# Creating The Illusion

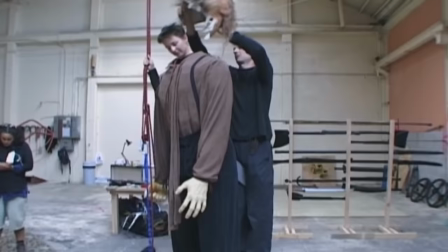(16:15)
His crew built identical scale sets, one large, one small, wardrobe designed costumes for fake gigantic people and
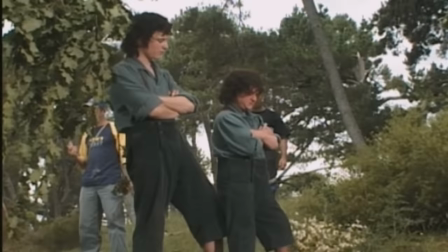(16:23)
had exact scale duplicates of characters costumes for smaller body doubles.
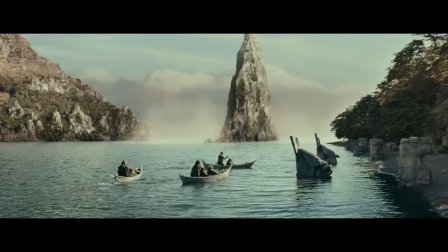(16:34)
Makeup also created masks for body doubles to wear for wider shots. If you look carefully, you can sometimes catch a quick glimpse of them.
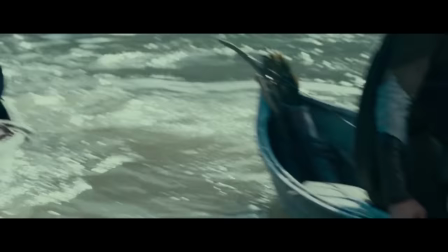(16:41)
Wait for it.
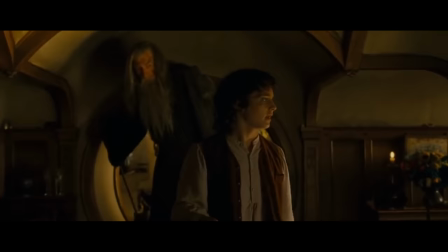(16:45)
Shots were also designed for digital compositing in post-production, where the actors were scaled to size in the computer.
No one knows it's here, do they?
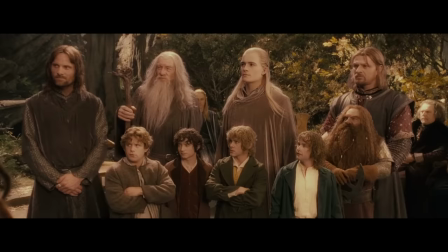(16:54)
These films are a summation of utilizing almost every concept and department we've discussed, and by not resorting to one singular method,
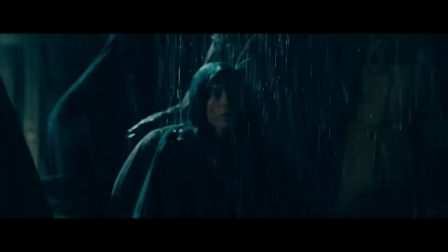(17:01)
once all these tricks are edited together, used back to back and in and around each other, the final result is... well, it's the Lord of the Rings.
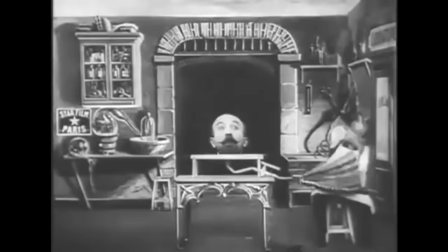(17:13)
Alright, last one, compositing. Compositing has been around since the beginning of cinema, and it's one of the first magic tricks of film.
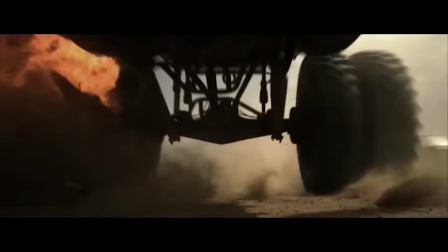(17:21)
It's when you take separate layers of film and combine them into one.
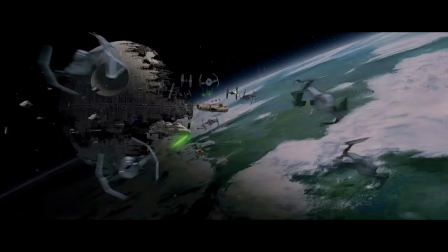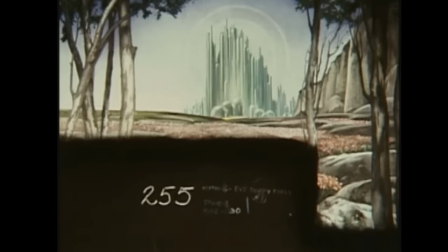(17:31)
Some of cinema's most iconic and epic shots were composited together.
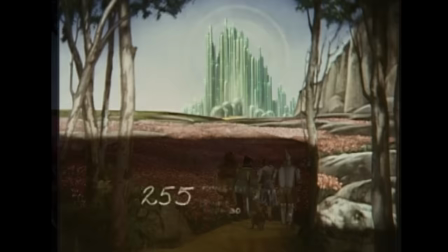(17:35)
The Emerald City painting, for example, had little holes, little pinpoint holes that they could light from behind so that it would appear to glow.
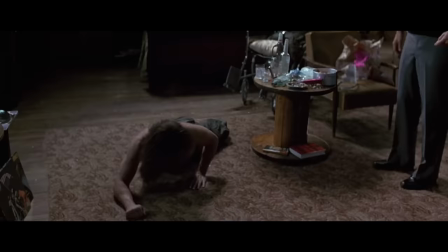(17:43) It's beautiful, isn't it? Just like I knew it before.
But my personal favorite example of compositing is a much more subtle visual effect.
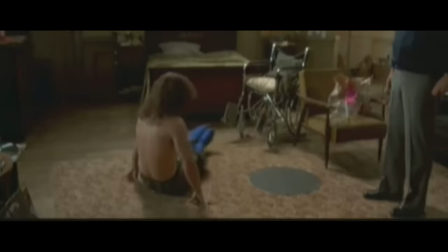(17:50)
It's how they removed Lieutenant Dan's legs in Forrest Gump. They place objects in the room, like a table, that'd be physically impossible for him to move through if he had actually had legs.
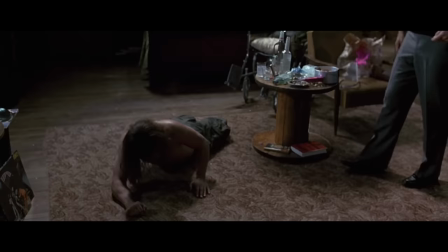(17:59)
So they shot the scene without the table and digitally composited it back in.
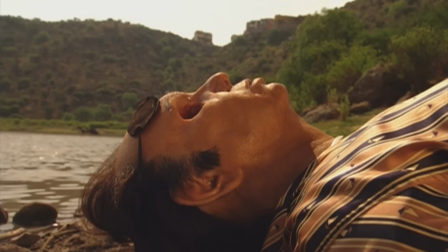(18:03)
And it's this type of creative thinking and problem solving that went into this simple trick that makes all the difference in believing what you're seeing.
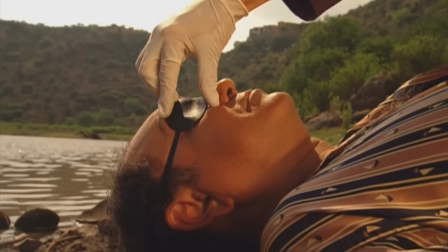(18:09)
Now let's not forget the dummy. Even in a digital age, the dummy can still be used creatively.
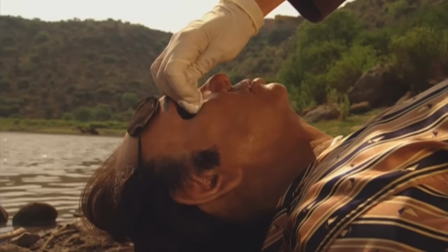(18:14)
For Cheech's eye, I kind of figured that a dummy wouldn't look real enough in sunlight,
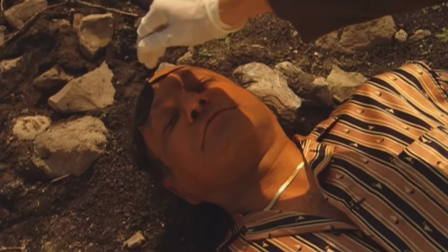(18:19)
so I shot Cheech on the ground, laid the dummy in the same position, lined it up, put him together digitally,
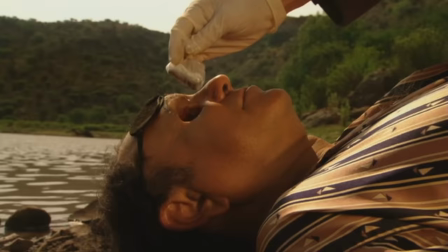(18:24)
taking the eye cavity of the dummy and adding that to the real Cheech. That's why it holds up under scrutiny, because it's not a dummy. And the eye was really shot there on the set. So you don't have to hide the dummy in a cut anymore, you can just composite them together.
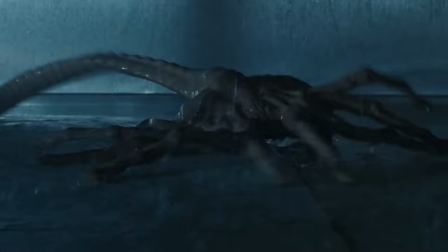(18:37)
Okay, I can go on and on about things that get me excited about film, but we're out of time.
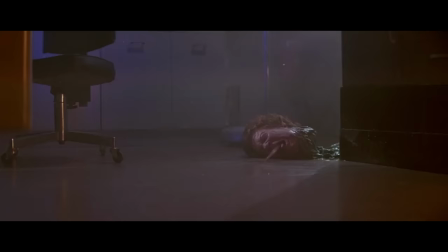(18:41)
These are all examples that have inspired me, and hopefully has inspired you, to think creatively about how you can use every tool available to you for telling your stories.
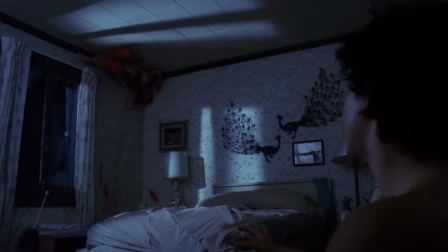(18:50)
At the end of the day, it all comes down to the story you're trying to tell.
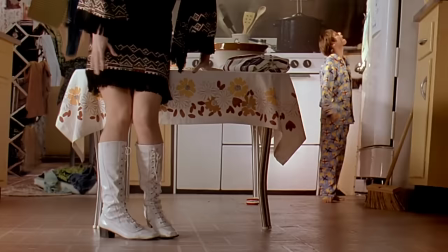(18:54)
Ask yourself what's happening in the scene, what does the audience need to see to believe it's happening, and how can you creatively pull it off?
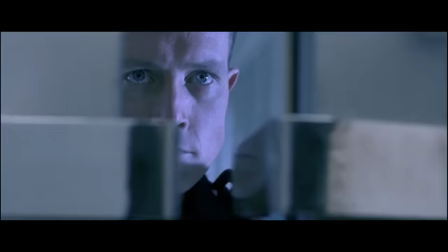(19:01)
To me, movie magic is all of these things coming together seamlessly in the end.
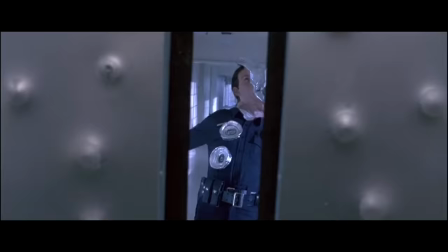(19:06)
And if you can pull it off, and if it's fun for your audience, then that's why we tell stories in the first place.
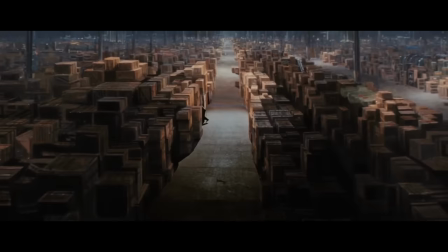(19:13)
So, that's it for today. Have fun, be safe, and good luck.